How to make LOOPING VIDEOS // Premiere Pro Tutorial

Hey guys, my name is Demas Rusli, and in this video, I'm going to be teaching you how to make endless looping videos.
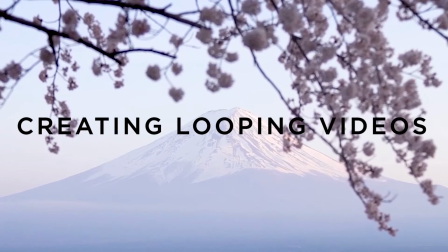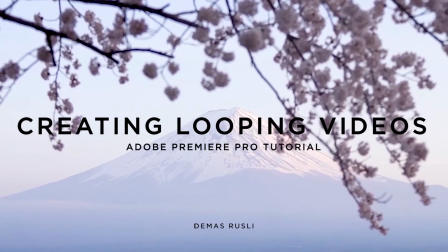So if you're following me on Instagram, you probably know that I love to make endless videos like this.
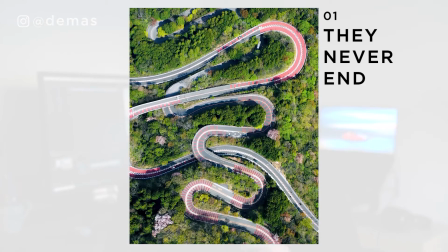20s
The reason why I love to make these videos is because one, they never end and it makes the viewer keep watching it forever and ever.
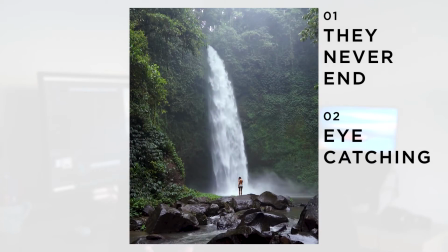25s
Two, they grab the attention of the viewer much quicker and it's much more eye-catching.
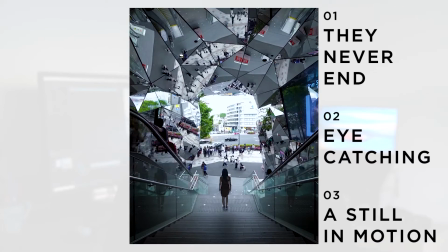29s
And three, because it's kind of like a still photo with a bit of motion in it, it makes it really intriguing for people to watch these on social media. There are lots of different ways to make your videos loop, but in this video, I'm going to be focusing on two really easy ways to show you guys. I'm going to be showing you how to do these methods on Adobe Premiere, but they actually can be done on any video editing program as long as you know the technique on how to do them.
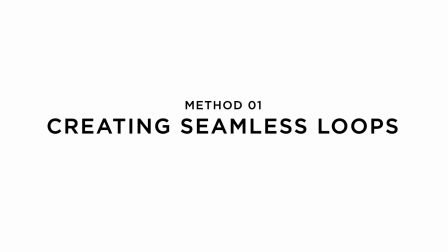46s
So let's just start. Method number one. Method number one works best when the motion is more organic and predictable. So I find these work best when you're trying to make waves or clouds or waterfalls loop endlessly. And this method gives a really seamless transition, so you won't be able to know when the loop actually happens.
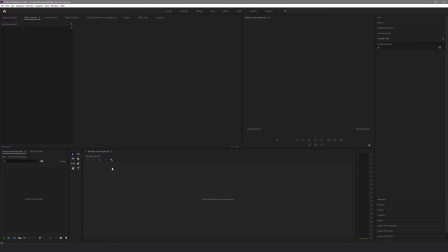59s
So let's get into Adobe Premiere and I'll show you how to do this. So the first thing we're going to do is to drop the video footage onto the timeline.
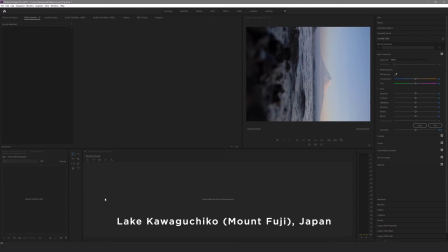66s
I shot this at Lake Kawaguchiko near Mount Fuji in Japan by placing my camera on top of a small rock so I could get as low as possible.
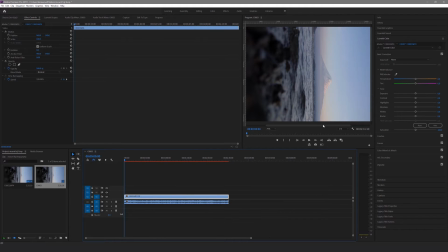73s
For these looping videos to work and have a bigger wow factor, you want to shoot them in a still position by either using a tripod or by resting a camera on a surface so it doesn't move.
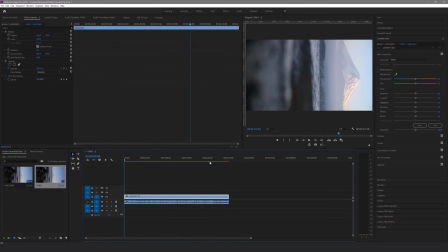83s
Alright, so the first thing we're going to do is to change the orientation to portrait because we're going to be posting this onto Instagram. I find that portrait format works best for Instagram because it uses the most screen real estate and makes your post as big as possible for the viewer.
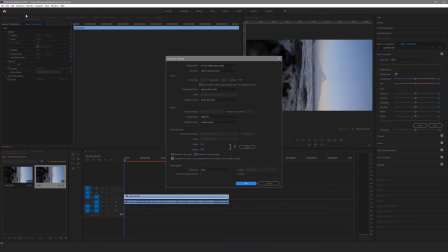95s
Hit sequence and then sequence settings, and then I change the editing mode to custom so I can change the frame size. The maximum ratio for Instagram is 4x5, so we're going to change the frame size to 1080 by 1350. If your video is at a higher resolution, you can choose your own frame size as long as it's in 4x5 ratio.
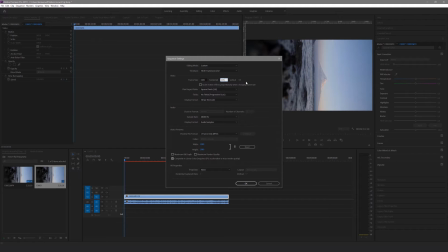113s
But 1080 by 1350 is probably the lowest I'd go. I also made the timeline 25 frames per second, just in case I want to slow down the speed of the video, as the original clip was shot at 50 frames per second.
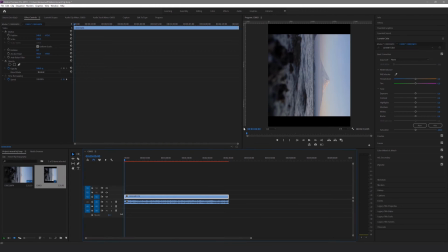124s
Next, we're going to rotate the actual video. So click on the video track, and then in the rotation tool in the effect controls panel, I rotated it to 270 degrees, so the video is the right way up.
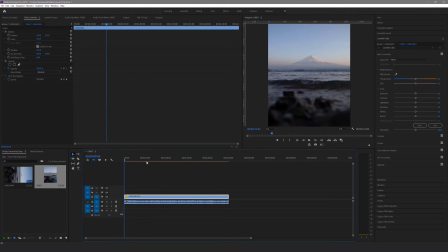134s
Then we're going to scrub through the video clip and find the part we want to use. Look for the part where the video is completely still.
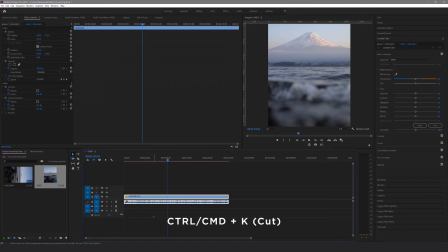140s
Once you find the starting point, hit Ctrl Command K to cut the clip. Then delete the part before the cut line by hitting delete. Click the gap that's been left from the deleted video and hit backspace to move the clip to the start of the timeline automatically. Then keep scrubbing until you find the end point and then hit Ctrl Command K to cut the clip again.
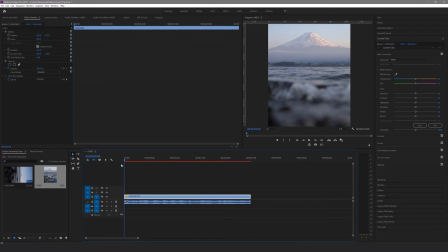158s
Then you want to delete the end of the clip. Next, you want to work on the composition of the video by playing around in the effect controls tab. In this case, I use the position tool to move the clip downwards to reveal more sky. If you want to, you can also play with the scale and also move the clip left or right as well. Once you're happy with the composition, we're going to trim the video again.
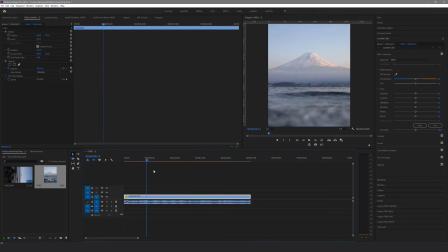177s
I usually like my looping videos to range in between 8 to 20 seconds depending on the clip. In this case, I've gone for a 10 second loop. You want to add a couple of seconds extra onto the clip, and I'll show you why in a second. So in the timecode, I typed in 1200 and cut the video at 12 seconds.
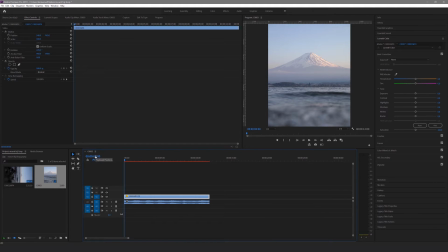193s
So this is how we make the looping video. First, type 200 into the timecode and cut the clip at the 2 second mark by hitting Ctrl Command K. Then delete that first 2 seconds and move the clip to the beginning of the track,
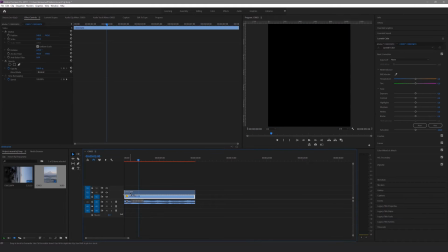205s
as well as moving it up onto track V2. This makes the total length of the video 10 seconds long. Then you want to copy this clip by holding Alt, clicking the clip and dragging. Copy it to the end of the clip onto the track below, track V1.
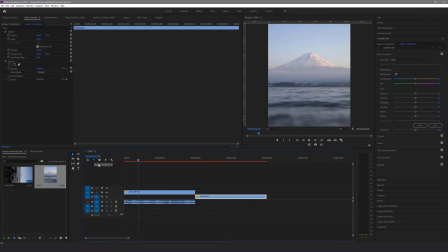220s
Then type 800 onto the timecode, 8 seconds, and bring back that first 2 seconds that you chopped off onto the bottom clip by dragging the start of the clip onto the 8 second mark. Then you want to delete the remaining part of the clip that is past the 10 second mark. Next, we're going to use the opacity tool to place a few keyframes onto the top clip.
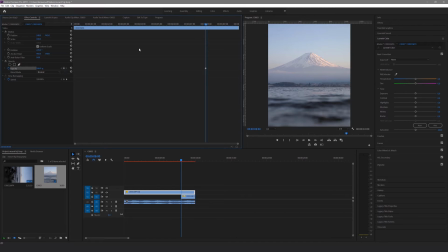237s
Place the first keyframe at the 8 second mark and make the opacity 100%. And then place another keyframe at the 10 second mark and make the opacity 0%.
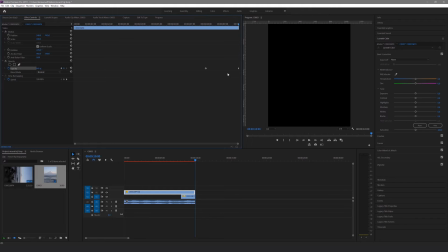246s
This will make the top video fade out.